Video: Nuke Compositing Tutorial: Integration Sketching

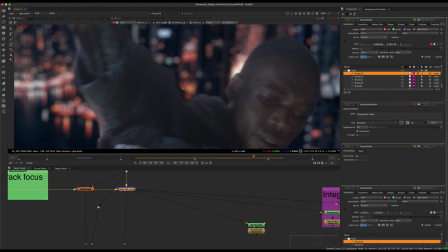[8:12]
Sometimes there are unfortunate coincidences with edges that actually make it look like a mistake in your key.
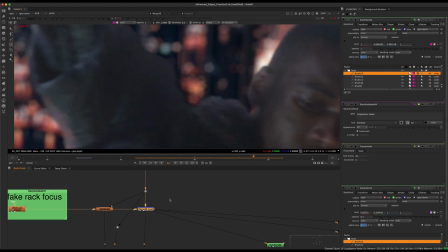[8:19]
And this is actually a great example of this. We have these lights that are in the shape of sort of, let me just draw it.
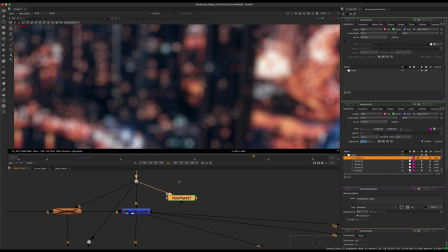[8:30]
So we have these lights, and this happens quite frequently. And then you might get a note from a supervisor saying, hey, there's an edge on your key or something like that, but it's actually not the key.
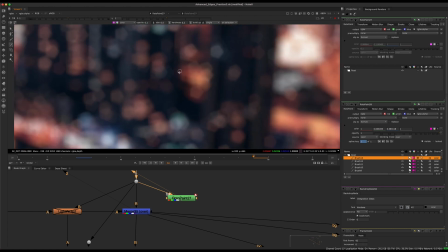[8:42]
Sometimes you just get an unfortunate coincidence of edges creating conflict.
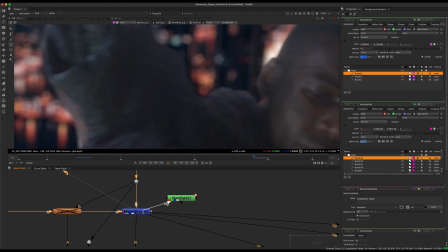[8:47]
So you have this edge here and you have the shoulder, which happens to line up almost on the same edge.
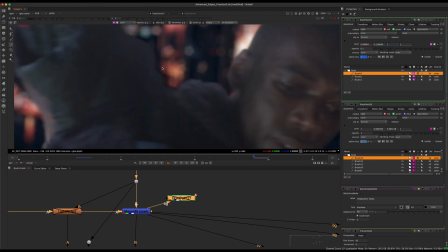[8:55]
So this is making it almost look like we have a black halo around our key.
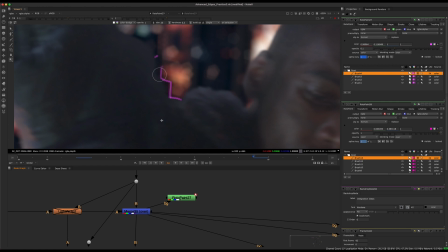[9:00]
So if you look at it, it kind of looks like that there's a dark edge going around our key, and that's actually not the case.
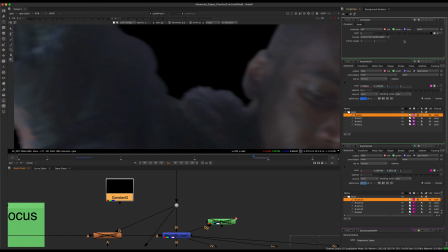[9:07]
If we put this over like a gray background and, you know, we merge this over,
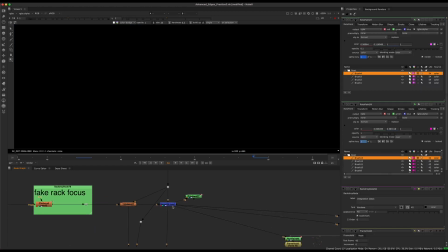[9:18]
we don't have that problem. So those things can definitely happen, and that's something that I would want to fix.
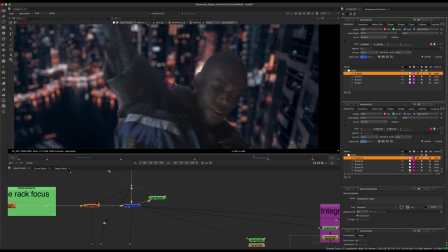[9:24]
I wouldn't want to leave this because it looks like a mistake even though it's not.
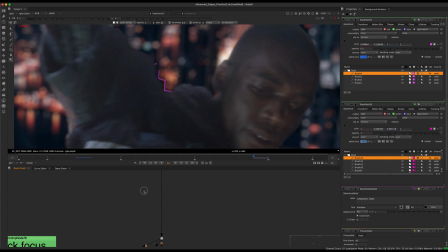[9:27]
So what you would want to do is essentially brighten up the area behind it or darken our shoulder here. So just as an example, when you're compositing, look out for
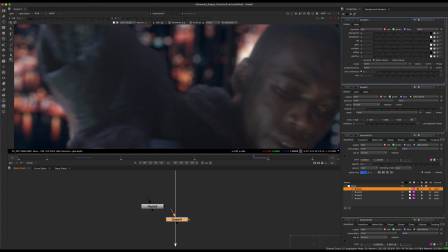[9:42]
happenstance sort of things that can happen. So if I plug this into a radial and then let me just close all this stuff
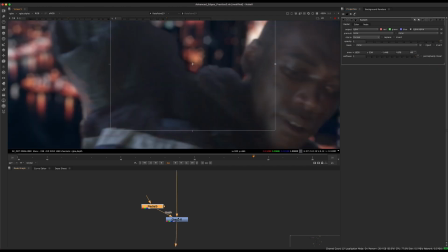[9:52]
and sort of go here with a radial and just sort of do a slight gamma up, and just like a very slight gamma.
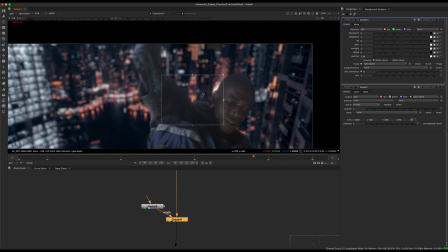[10:01]
So maybe there's a street light that kind of lights up those buildings a little bit or something like that. We can give it a reason. We can try to justify it from something nearby, but you see the difference.
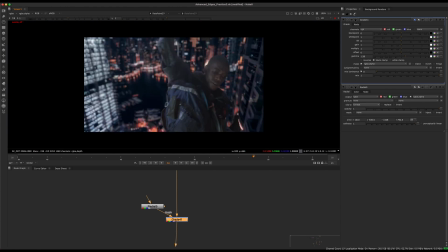[10:10]
We have this, which really feels disconnected. And then we have this, which suddenly makes it look much more real.
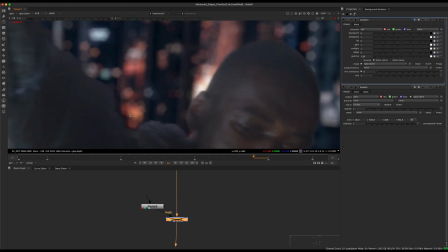[10:17]
And these are the little things that you need to look out for. These kind of edges, these value conflicts, I call them.
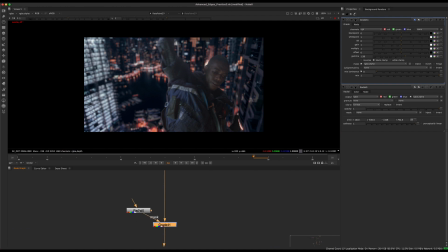[10:27]
So, and then you would basically, if you had a moving camera, you would track this in or whatever. So that's something that we want to think about as we're going to go through this as well.
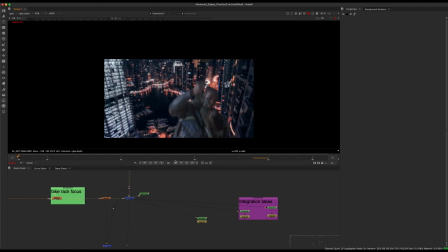[10:39]
So let's just play through, see if there's anything else that's really obvious. Something else we can do in this composite is we can add a fake rope as well.
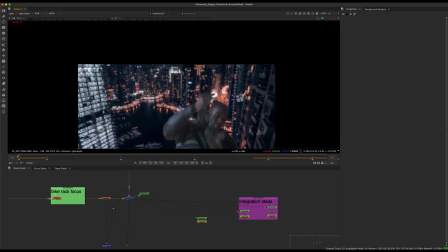[10:48]
So we're going to add something that he's kind of swinging on.
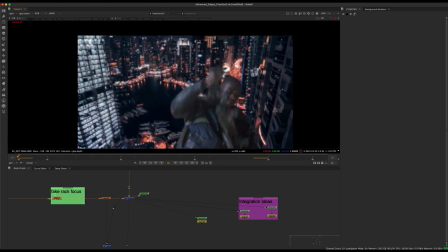[10:52]
But I think the biggest ones really, we'll start with getting the black point in a good place. So it might not mean just completely crushing him down. For example, we could do something like this, but it also might mean that sometimes you want to meet halfway.
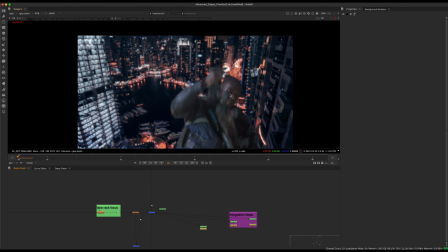[11:11]
Sometimes you don't always just want to push one towards the other. Sometimes you want to push the background maybe a little bit, higher in gamma or something like that.
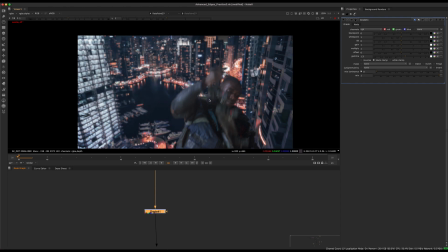[11:20]
Maybe not in this case, but potentially that is another solution.
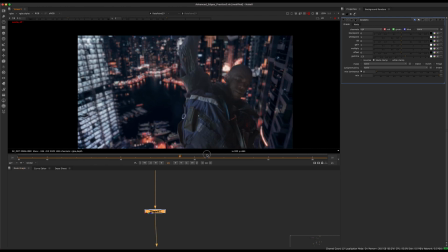[11:26]
So for example, we remember that there was a big flare on this character, and that's why it's much brighter up here.
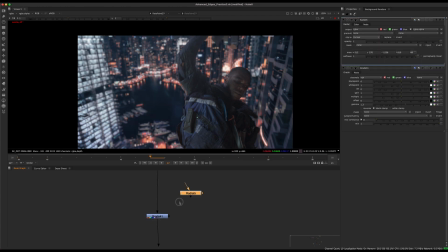[11:33]
We could actually simulate if we put a radial and we put a big radial spot here.
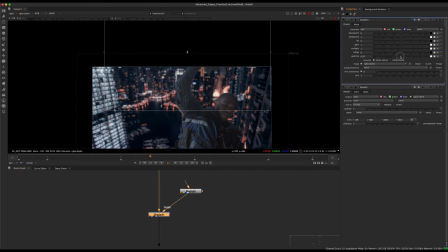[11:41]
We could actually simulate sort of a flare, maybe not using the gamma. We could use a little bit of a lift, maybe a little bit of a lift here, maybe a little bit of a gamma up. And maybe if you could do a little bit of a slight gain.
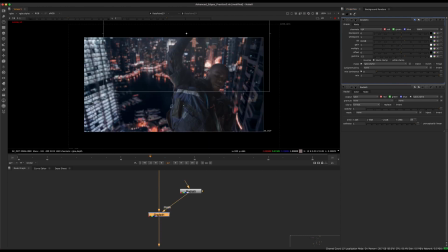[11:55]
Gain would not be the right thing to use there. But you see, if we start to simulate that, it actually starts to feel like it belongs together. And that's another way of doing it. So you say, well, why would I want to do this? And you definitely could be.
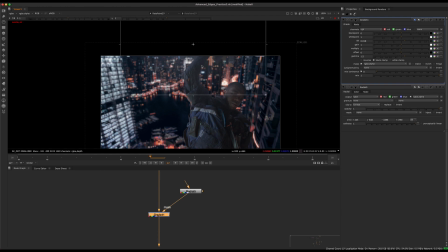[12:08]
Maybe he's swinging away from a helicopter, and the helicopter is lighting up the atmosphere behind him.
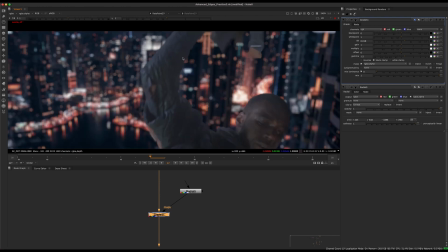[12:14]
So in this case, you wouldn't want to just crush everything and make these blacks go to this black.
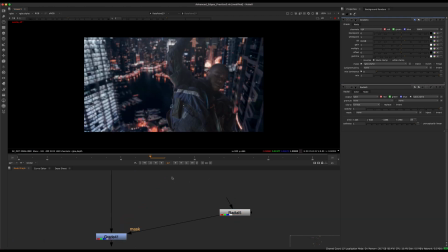[12:20]
You would probably bring up a little bit of atmosphere. You could even take in some noise, and you could stencil it in. So you kind of break up that shape a little bit. You could take another noise pattern and do the same thing.
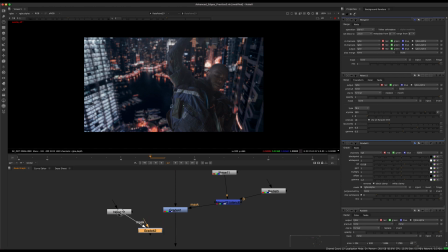[12:36]
So let's just take another noise and copy the same grade.
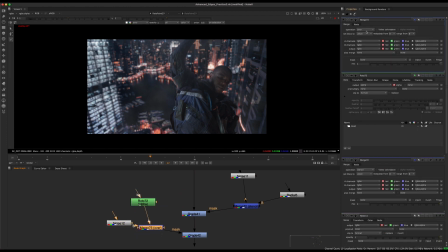[12:41]
And then you could take a roto and kind of mask it in there. I'm just showing different examples of how you can integrate this picture.
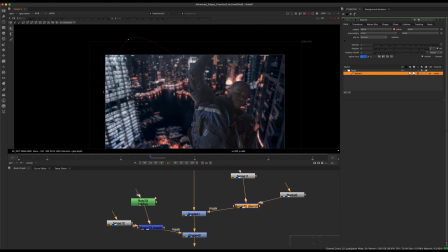[12:50]
That doesn't just go for the straight obvious result. So if we go in here and we add a little bit of really basic clouds, this character is going to feel integrated a little bit better, and we didn't even touch the plate.
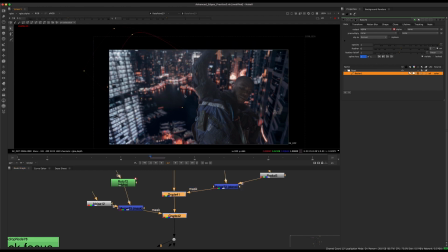[13:03]
So sometimes that's something, it depends what show you're working on.
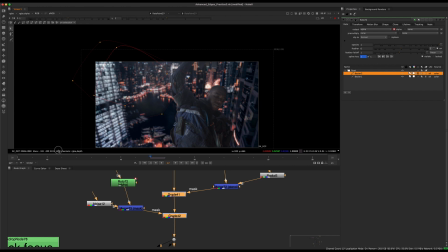[13:07]
If you're working professionally, sometimes they don't want you to adjust the plate as much. So something you could do is kind of adjust that background a little bit in subtle ways to make those black levels sit together.
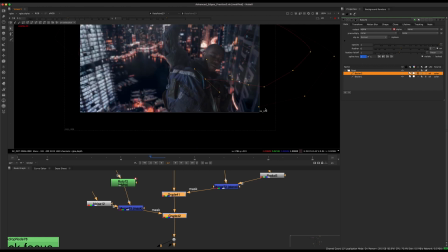[13:18]
And you can justify them using smoke, or you can use different types of color corrections.
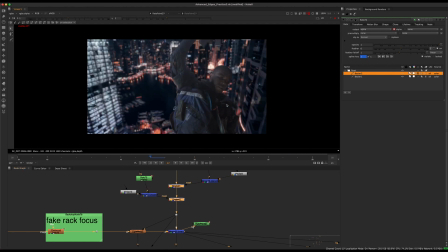[13:25]
So that's one way to do it. Usually what I like to do is push it both ways.
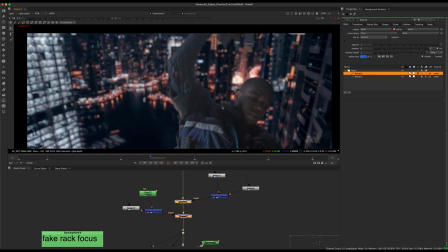[13:31]
So if you can, adjust it both ways.
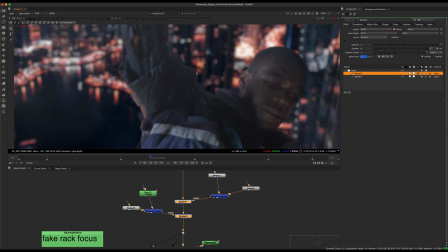[13:36]
And sometimes not the whole image needs to be pushed. So sometimes we could just push the shoulder to be in the contrast of what's behind.
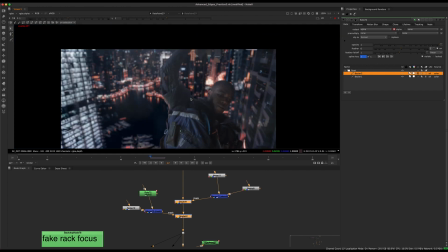[13:45]
So that would be a value conflict. We want to push them together closer. But not necessarily in different places.
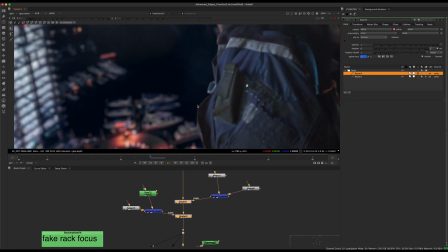[13:52]
There's still a little bit too lifted here, but it's less conflicting than, somewhere like this.
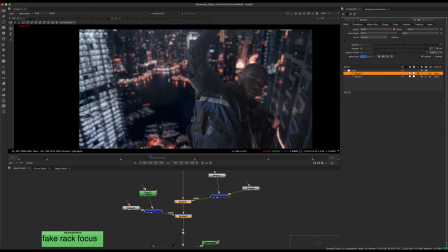[13:58]
So we would do a roto shape here and blend and try to get those closer. So that's what we're going to talk about.
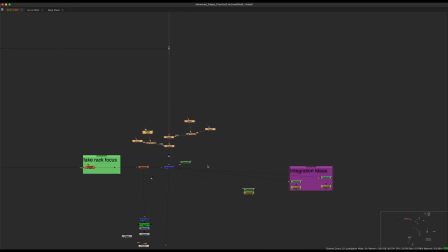[14:05]
And that's a quick overview of
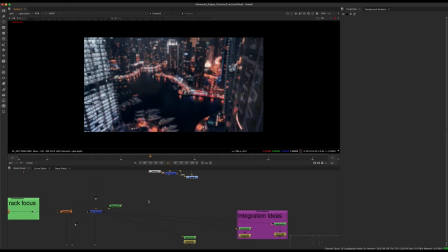[14:09]
integration and looking at a background, a foreground, and just starting to think about edges and what looks right.
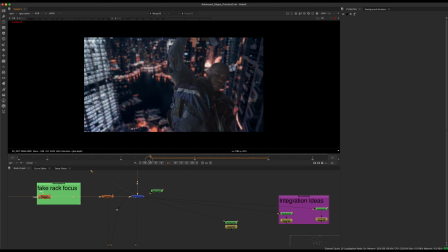[14:16]
And so yeah, I think that's a good start. I've done a little bit of color correction on the background here. It was just a saturation and a hue correct to take some of the colors out of the background. So that's already in your comp.
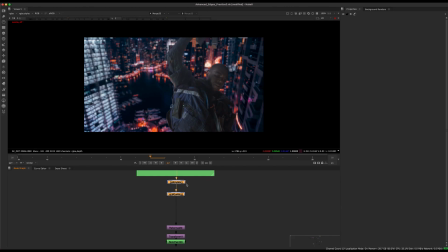[14:30]
If you want to start from scratch, you definitely could just like disable them and just try to get them closer to the tones of our guy.
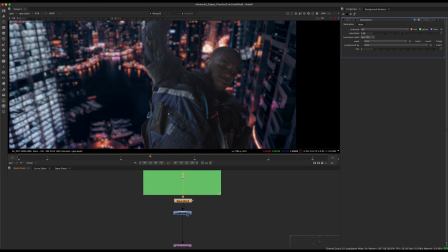[14:38]
So basically I just desaturated it and a little bit of a hue correct to take some of the pinks out.
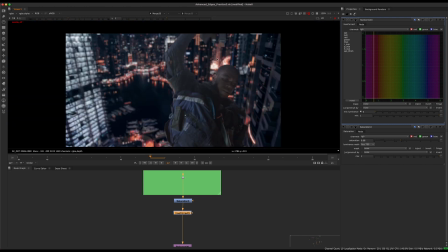[14:44]
So just get rid of the pinks so we don't have that type of image.
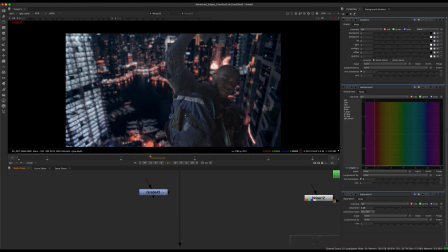[14:51]
And yeah, so just a quick test. We'll probably do it in the next lesson or next two lessons.
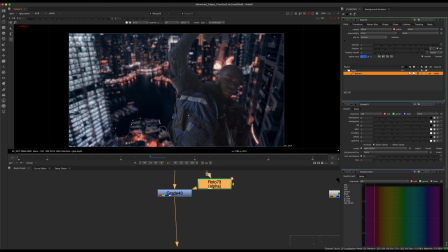[14:57]
I just want to see, you know, what is the range? What could we do with this water here, for example? Maybe we could bring some light into it and make it less of a black hole in your image. If you kind of abstract this image for a moment,
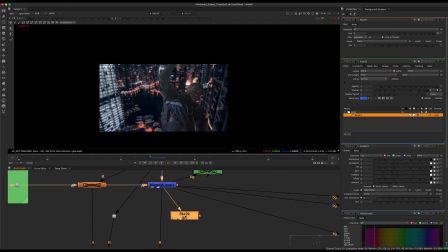[15:09]
rather than looking at this as a picture, but if you just blur your eyes almost, if we just blur this picture and we ignore all the details,
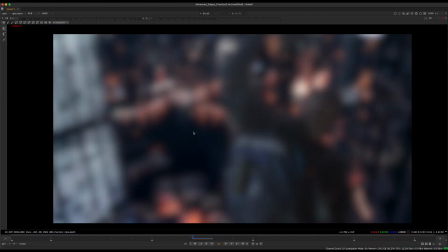[15:17]
we just look at the picture, we have a big bright thing and we have a really big dark thing, but then we have a bright circle against a dark circle.
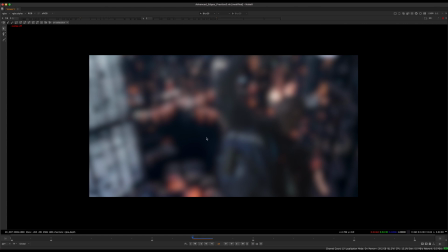[15:24]
So this is a way you can test if your image is kind of working as well. Read the edges and see, you know, are the places that have the most contrast,
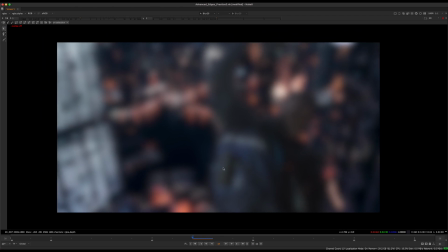[15:33]
the bright and dark, is that where you want to be looking? And in this case, it's not exactly where I want to be telling a story.
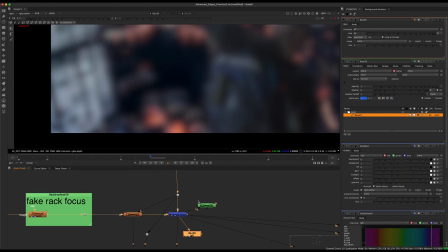[15:41]
And so in my opinion, this is artistic opinion,
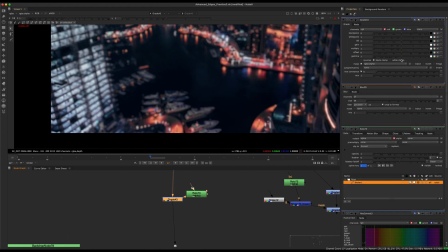[15:43]
you know, you might want to go in here and do something to, you know, just kind of brighten this whole area.
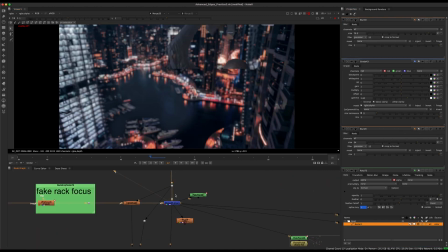[15:50]
So we can bring in some light from here and then maybe, you know, a little bit like that.
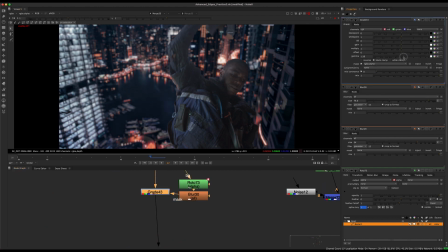[15:55]
Maybe that's a bit too much, but I think you get the idea. Is like, you know, we can play around with where your eye is taking you, and that's going to be a different type of effect.
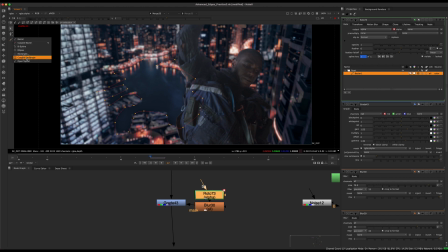[16:08]
Now, I wouldn't maybe do it this much. Maybe I would kind of, you know, feather it off and do different things.
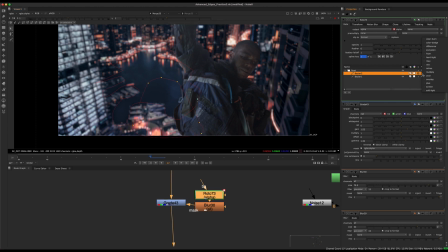[16:15]
I'm probably going too far for this video, specific video, but, you know, I'll go with it anyways, because you guys can see my process. I think that's what's most valuable probably for my classes, is seeing somebody actually go through the thought process with not, you know, no planned intention.